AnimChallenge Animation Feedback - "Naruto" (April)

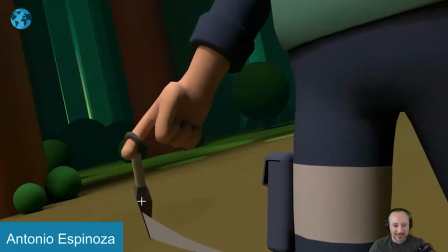(26:06)
I just want to also look at this just to highlight how awesome it is. little things like i mean it's so many things as you go around with this
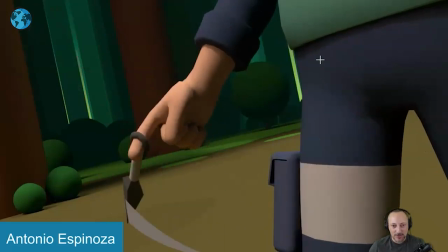(26:12)
that influences the finger and the wrist but then also this and there's movement on the root it just feels already nice it's a nice
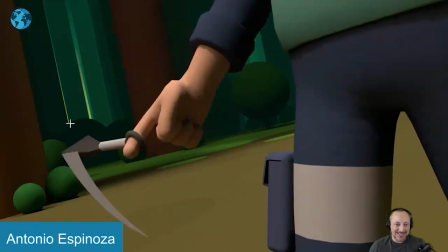(26:19)
little dutch angle the composition is nice the only thing i would say picky maybe
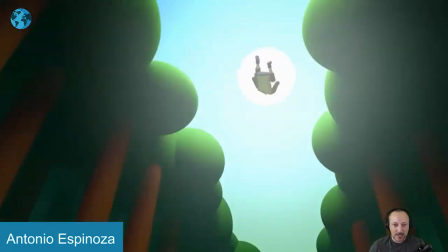(26:24)
because it's all fairly you got some lighting and bloom effect here it's not too
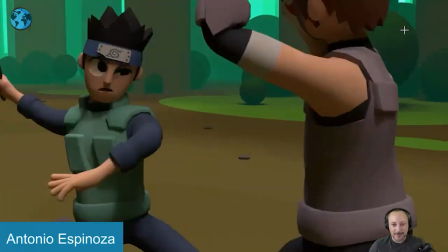(26:30)
crazy it would be nice to get maybe uh i don't know if you add a key light i mean you don't have to have shadowing but it would be nice to get highlights to just have
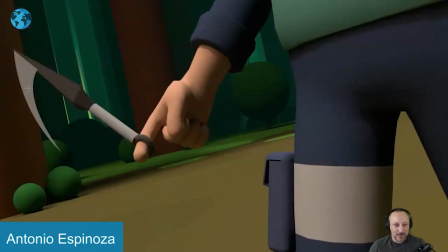(26:41)
them pop out a bit more and this starts here when this gets just a bit dark there's a lot of darkness here and maybe either changing the color of this or having a nice little glint highlights like even this could be
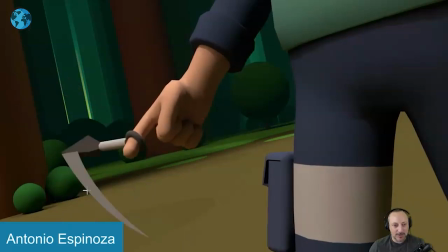(26:54)
slightly brighter i know it's kind of like a smear streak thing of this material but there could be maybe like a
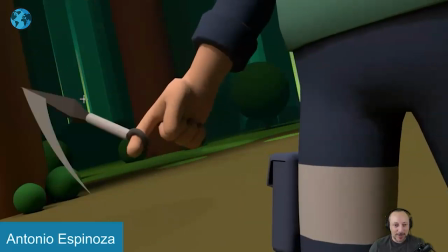(27:01)
highlight there but that's the picky thing about this shot
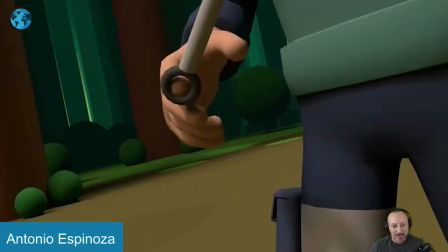(27:05)
i mean you already have it here so i take it back i forgot that it's there so maybe not that there but
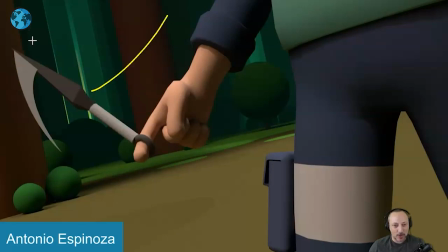(27:10)
just a bit more visibility there and again it's like a stronger key light you don't need shattering but it'll be kind of nice
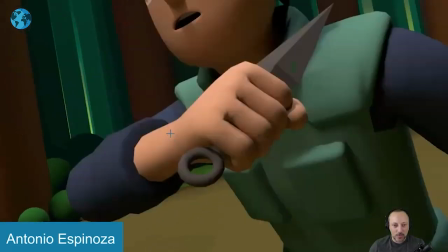(27:17)
but i love this i love how it goes into into that it's a lot of shapes in there
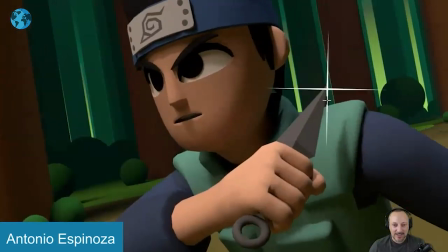(27:24)
cool character look neat design love that all that stuff it just looks nice it's a really nice presentation cracks
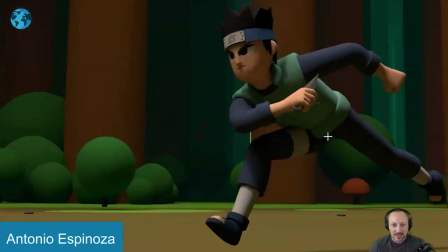(27:32)
me up the classic arm back run but has a nice little looseness to it and also in the wrists
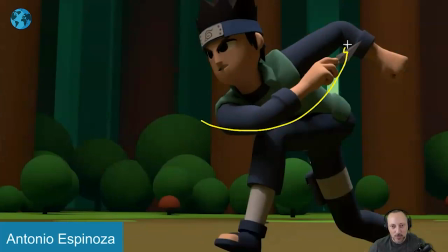(27:39)
and also like this here as you are preparing for this there is a move over arm pose change but then also it's almost like a squash
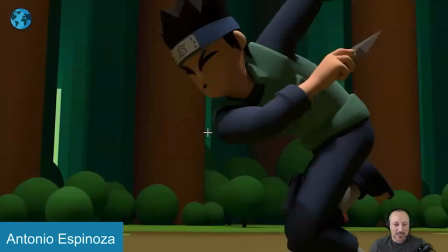(27:49)
anticipation compression there so it's not just because you can be like in this
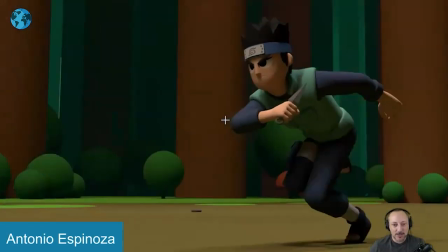(27:54)
pitfall of limits to a run cycle and then move my arm for the
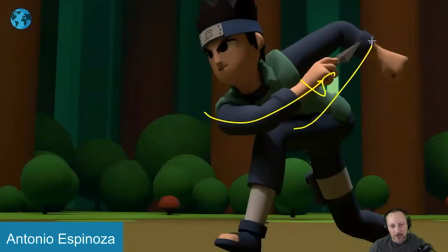(27:58)
throw and that's it but no there is an influence of I'm reaching over this way so it's going to bring my chest down and the head and then
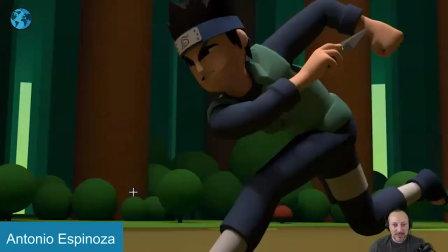(28:07)
cool shapes again just enough to tell the story it reads and
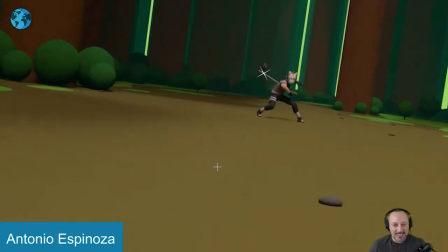(28:12)
then I love this how we follow this and how it's not clean in
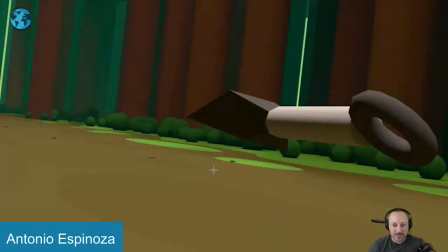(28:17)
terms of turn and the camera's locked to it there's just a cool feeling of
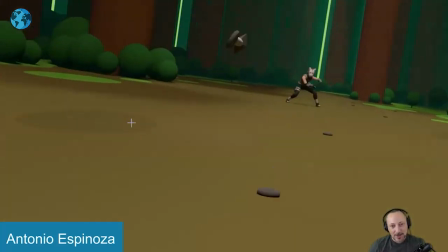(28:22)
this going this way and then coming back compositionally
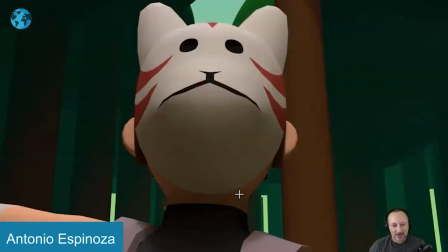(28:28)
in there to hit this character it's great watch this again here and
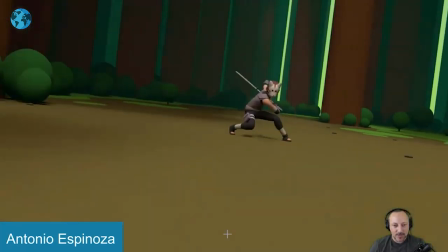(28:33)
the only thing i would say there's something about
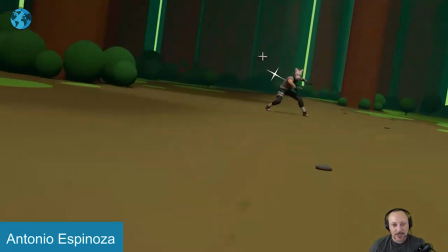(28:40)
again the colors where it gets very dark and it's just i wish we could see it a bit better because then it's almost a bit distracting when
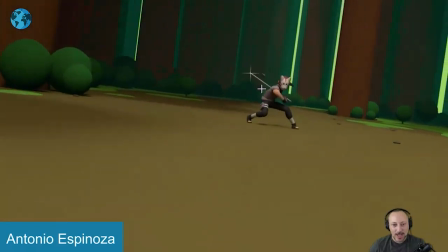(28:49)
this shows up i know you want to highlight well i'm drawing my sword and
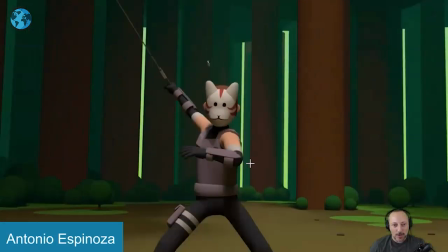(28:53)
then we'll do this to it but then at that point i'm
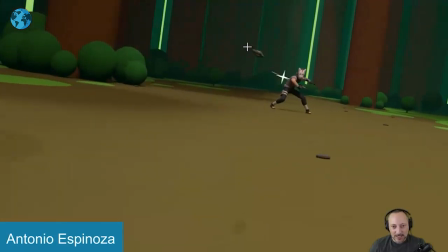(28:58)
going all right hold on hold on i'm trying to still look at this it's getting tiny and dark and i can barely see it now
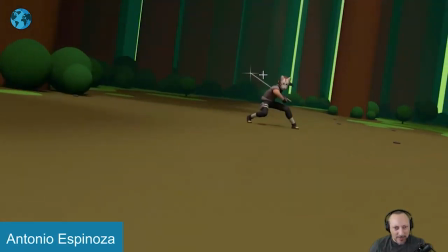(29:04)
this is going on wait is it going am i supposed to think it hits back here where is it now
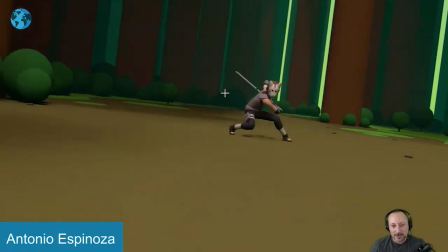(29:10)
and i'm just thinking all right it must have hit it because we had that that's the only thing clarity i think here would be kind of neat then again clarity and posing is great
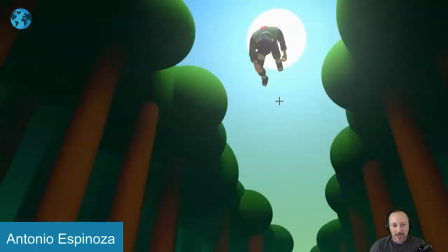(29:19)
how this character goes into this pose into that and it leads the audience into what's up here and that
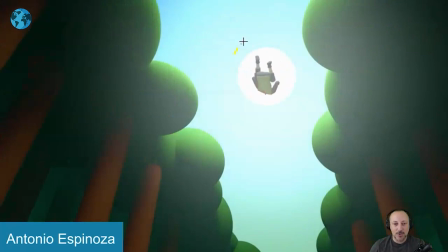(29:28)
energy of that move up continues with the camera that's cool great to have that here also
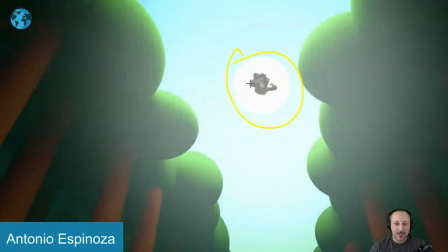(29:33)
fighting wise that's uh clever if it's going to blind your opponent because he has to look at the sun
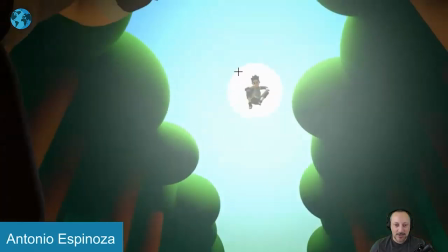(29:40)
is that a traveling sun there what if you animated that that's it's
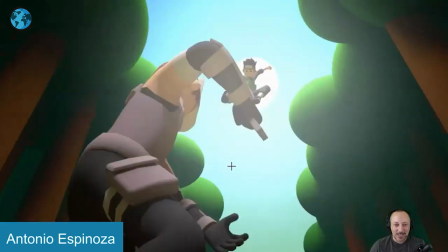(29:45)
nicely always following this character that's cool maybe
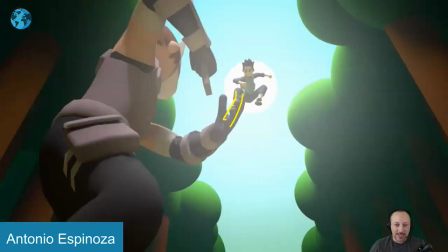(29:50)
not overlapping this i will keep this probably as clean as possible with a hand drag lower
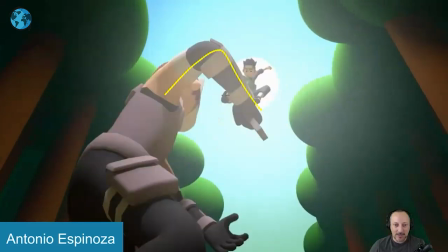(29:56)
i can see this here but then you might as well completely do this in terms of
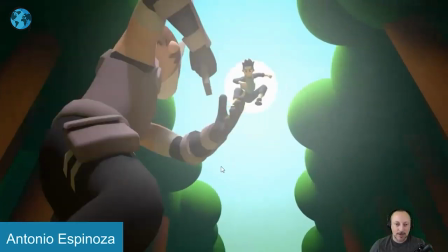(30:01)
like an invasive duck i understand that but here i would not connect it that's cool and i like that he looks too
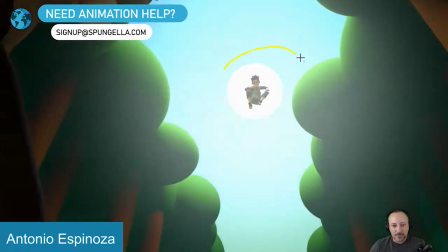(30:11)
and this is great so now we have this all right clean shapes and everything and what i love here the complexity
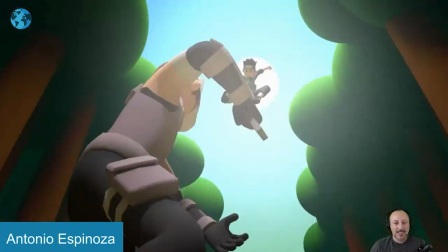(30:17)
now of the mechanics where it's this speed and momentum
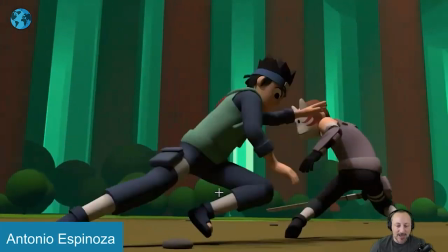(30:22)
it has to continue he can't just immediately move he could clearly because of style i mean you can do all kinds of stuff here but i like that you don't i like that it takes him a little bit to
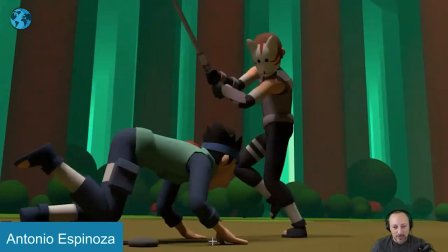(30:32)
to do all this i would have loved detail wise to get more involvement here that through
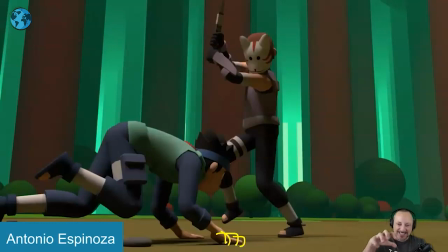(30:37)
all of this the fingers start to tense up and go and really hold and grip this
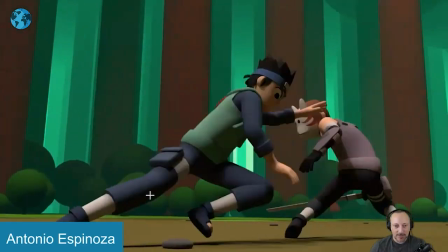(30:43)
to go over and move up here picky thing here and
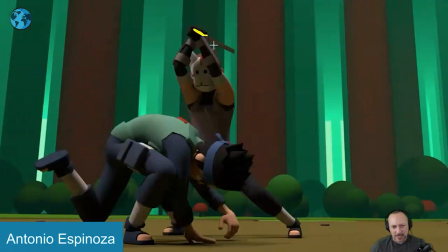(30:49)
again i'd be careful with just how dark and it's
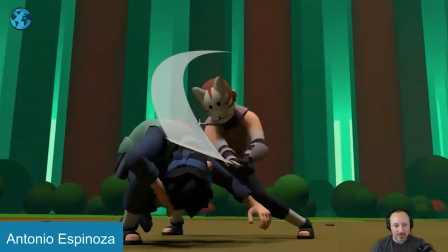(30:54)
it sometimes blends in a bit too much i wish it would be slightly
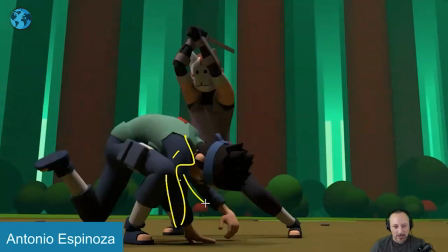(30:59)
clear because then we're also getting into again there's a lot of limbs and i mean it
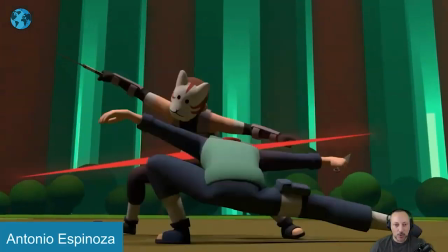(31:04)
works enough to speed if you watch this i understand what's going on because you have
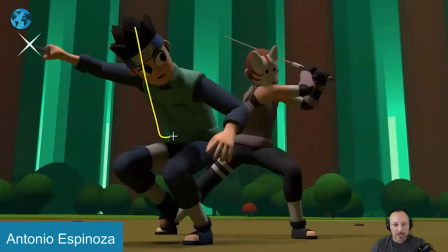(31:09)
scramble quick move into clean poses but again it gets just a bit dark i wish It was just a bit of a harsher highlight, like I said.
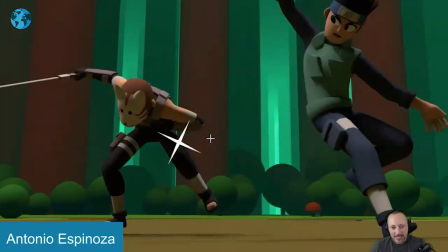(31:19)
But again, quick move, and then they're clearly separated. I love this pose here.
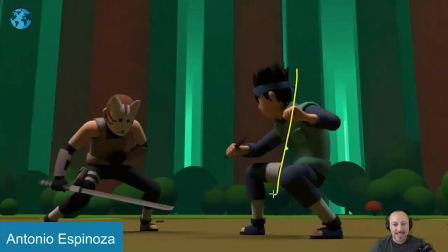(31:25)
And again, the timing of it of him jumping with that land drop over, it's not super magical in terms of direction change. The only thing maybe is how they land together.
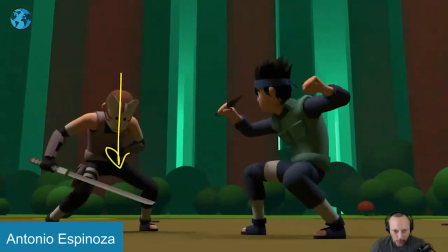(31:39)
It's kind of like they go down at the same time. If you watch this.
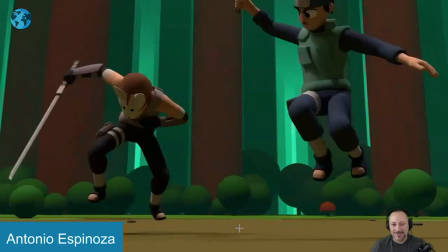(31:44)
then it's now it starts to feel almost like a choreographed dance where they're kind of doing something
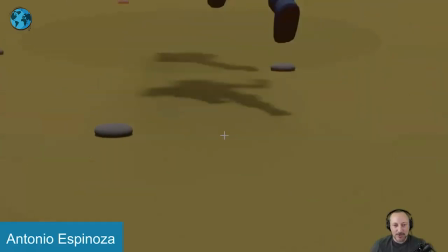(31:49)
together that's cool I love that you're actually framing the feet and legs
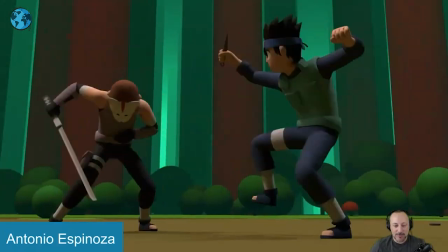(31:56)
you don't see that that often we usually want to focus on this so I love that that's your choice here also nice complexity
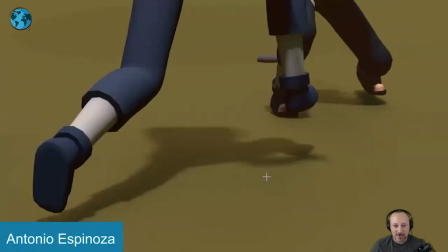(32:03)
in terms of direction that's all really cool and if I go frame by frame And it would be things like maybe as you go,
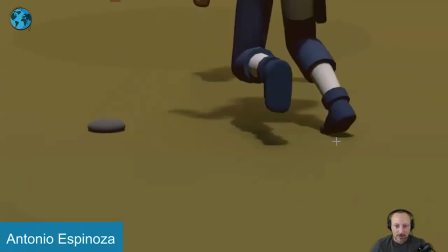(32:11)
as he starts to go over this way, you might want to pivot already from here with a rotation.
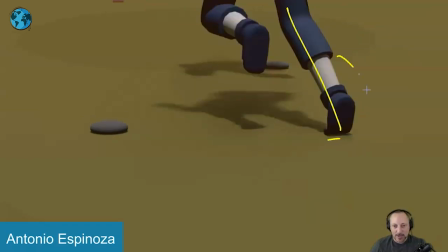(32:17)
This just feels like a this way and then one axis foot roll down.
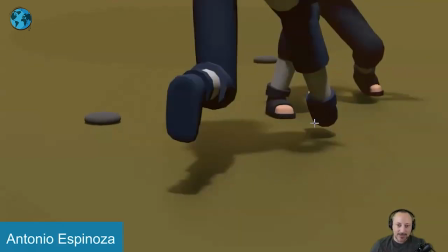(32:22)
It could already start to turn. And even this here could be more like that.
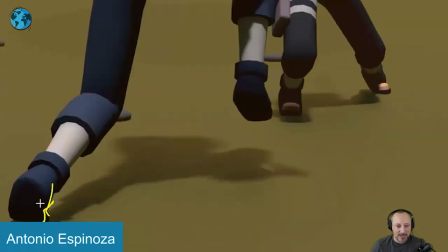(32:27)
It's already getting back there. This is great. I love that compression here. The same thing here.
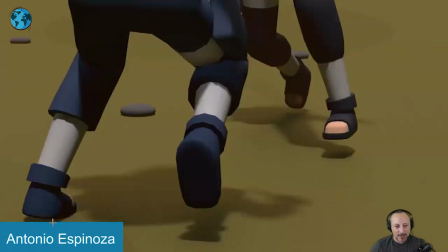(32:34)
You could already start compressing and leaning on this side. and not the one axis foot roll so that it already leads into that movie this way
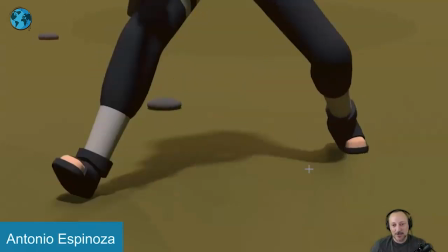(32:42)
little picky things like here that's great that's
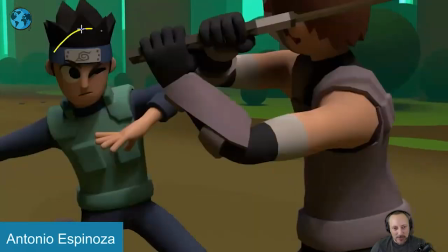(32:48)
cool too i love that framing here that we're closer it's more intense we're closer but we still see the face but this gets close to camera just feels more
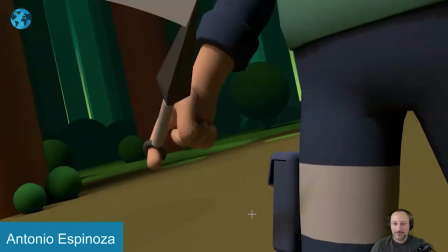(32:56)
dangerous clean poses there that's great with that it's really cool really cool yeah to me it's more highlighting the
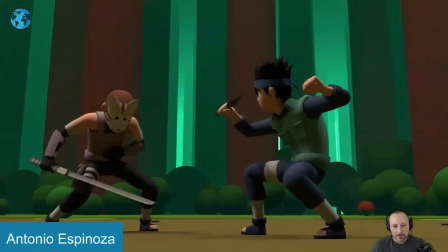(33:04)
awesomeness than picky feedback but there's always something i mean And you can always pick at things and find stuff to critique.
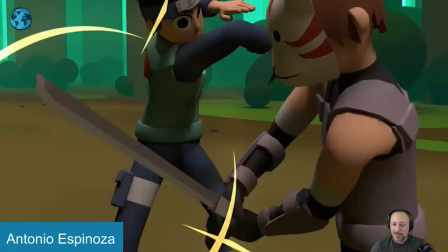(33:13)
But again, overall, really, really cool. My main thing is just clarity.
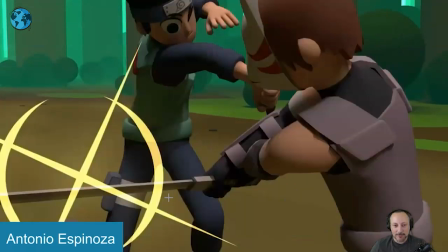(33:20)
And that could just be, like I said, through certain highlights or different kind of lighting.
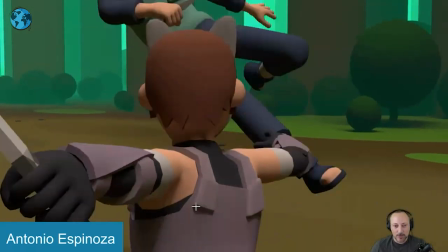(33:24)
But overall, it's very, very cool. Yeah, I'm going to leave it at that.
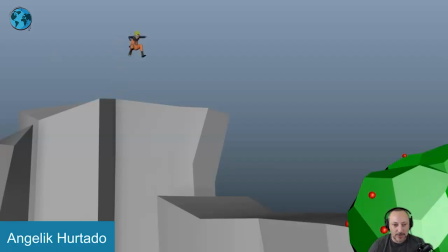(33:30)
Thank you. All righty. Let's play this in full first. There's no sound but awesomeness. This part cracks me up. This is why I picked it. All right. So there's a lot of really cool stuff there.